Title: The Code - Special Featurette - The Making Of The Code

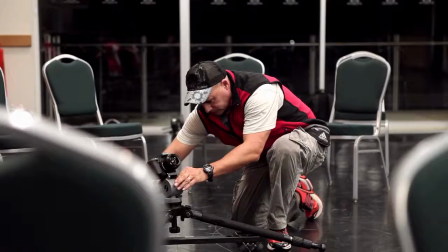The most common was the use of a camera dolly and slider,
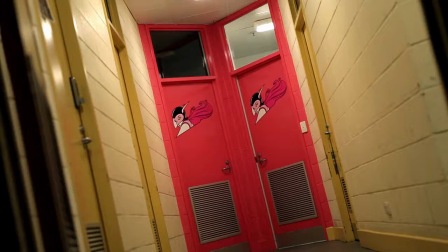a simple railing technology that allows the camera to execute tracking motion in almost every direction.
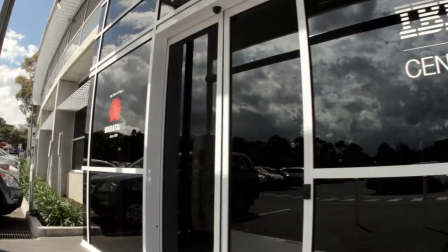Dolly shots allow the vision to last longer, a simple locked off static shot of a subject will last one to two seconds,
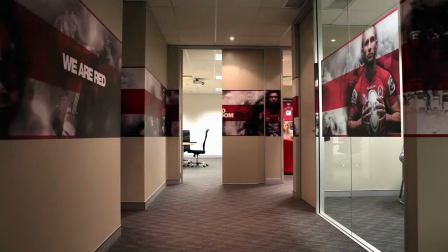whereas a dolly shot of the same subject will give you approximately five to six seconds and you get to see the subject from different perspectives.
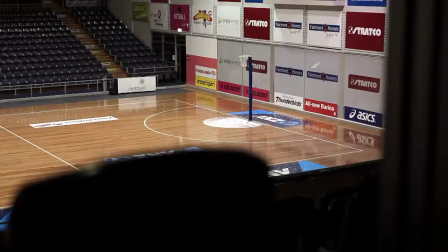A similar technique was used with a camera crane which allowed additional movement on
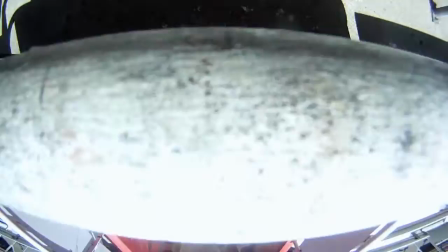a vertical plane enabling the filmmakers to achieve an expansive cinematic style.
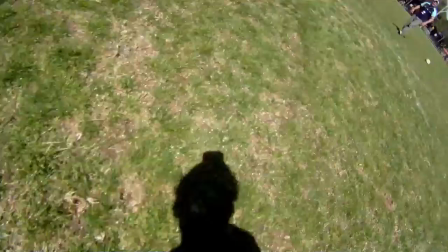We also used the GoPro camera which is common nowadays amongst filmmakers and we were no exception.
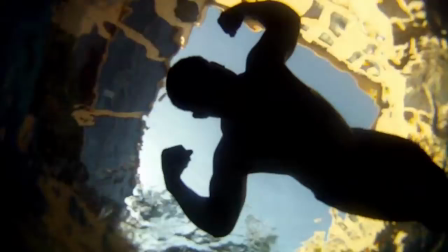It really does help hugely in getting the camera into places that a larger conventional piece of equipment may not.
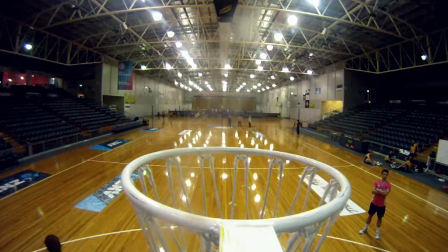From capturing underwater vision to unique sporting perspectives, the GoPro provided quirky views of the action that are unique and sport specific.
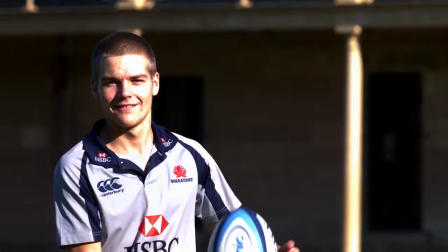A high speed camera and software such as Twixtor were used to generate slow motion movement,
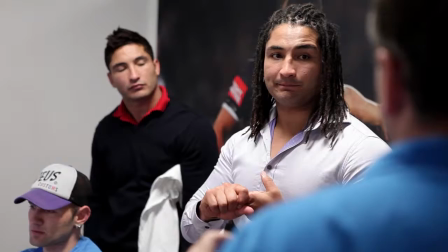a popular tool for film and television editors to provide drama and emotion to standard footage.
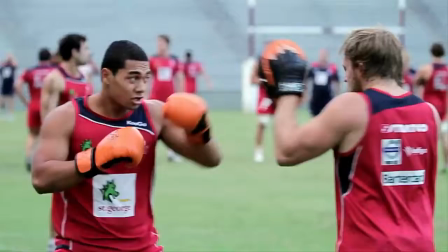All of these elements combine to enable a stylised visual palette that assists in painting the story for the viewer.
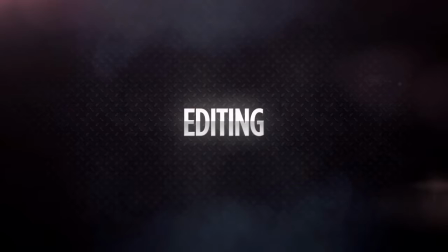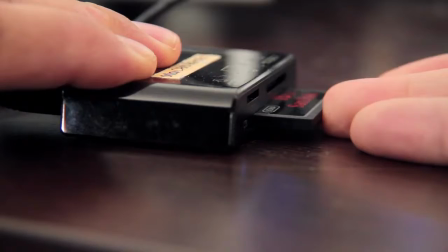My role was predominantly in post-production, which means looking through a lot of footage that's been shot throughout almost a year and a half that the show was in production.
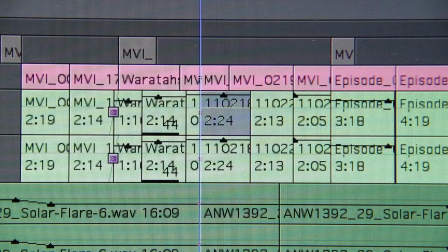In order for a fly-on-the-wall documentary sort of show to be a success, you really need to shoot a lot of footage,
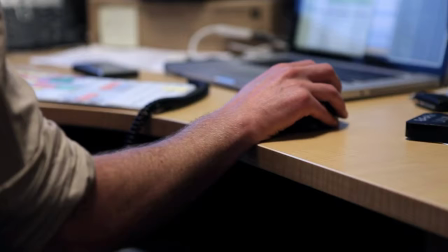it's because you don't know when the moments are going to happen. The editing process is actually really difficult because you're pulling strings of story parts together in the form of clips and grabs,
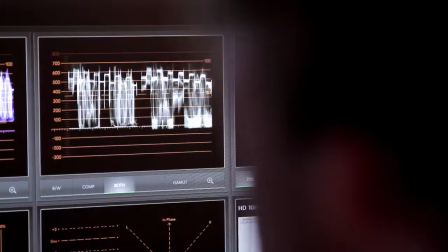overlay, interview pieces and making that into something which has a progressive flow to it is actually quite difficult.
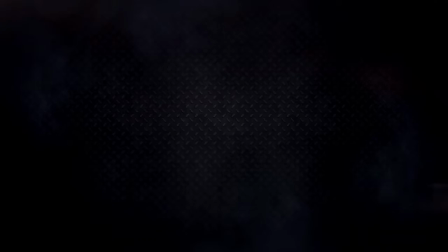Hi, I'm Shane Burrell from Final Post and we're here today in the studio outside the grading suite and basically we looked after all the post-production aspect for the code. So everything, once the product was edited and everything was approved and locked off, we received the pictures and sound and masked them ready to go to air.
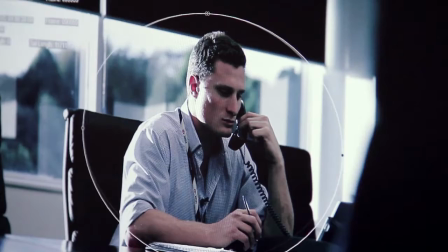I think with grading, you need to experience it to really see what the difference is. You take it for granted when you see a picture, you think, that's just it.
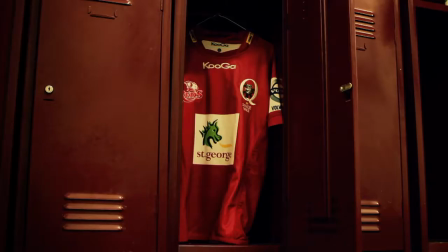But unless you see what it was like before or what it could be, then you don't really realise the value that it can add into it.
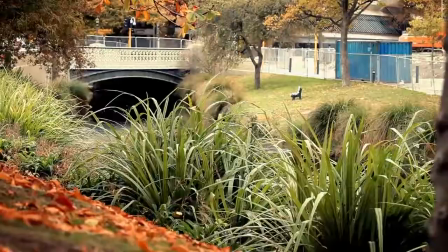You can grade a picture so many different ways and you get so many different emotions from that same picture.
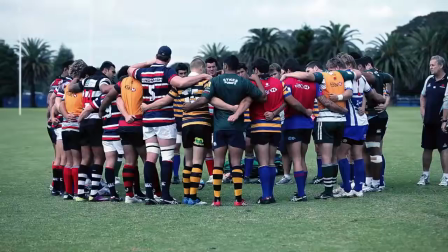So we're very fortunate to have some of Australia's leading colourists work on this project.
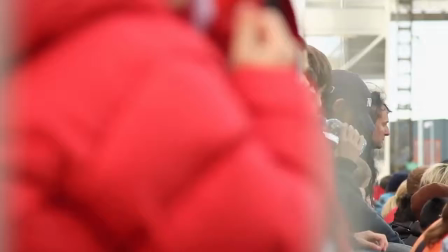We've had both Warren Lynch and Trish Cahill working on it. They come from a strong feature film background,
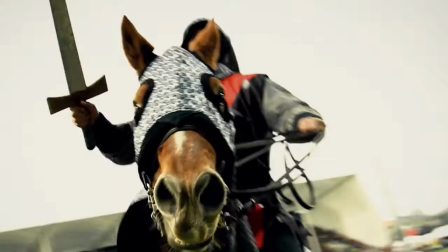and Warren regrading material for DVD releases such as the Lord of the Rings trilogy and projects like that, so these guys have just got an immense amount of experience.
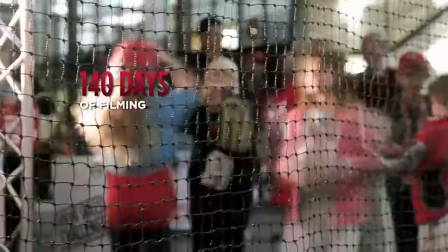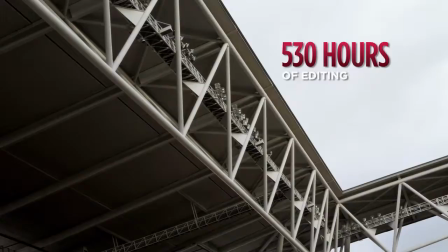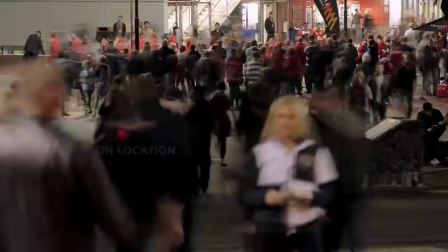After the break, we look back at series one and reveal an exclusive sneak peek of series two and three.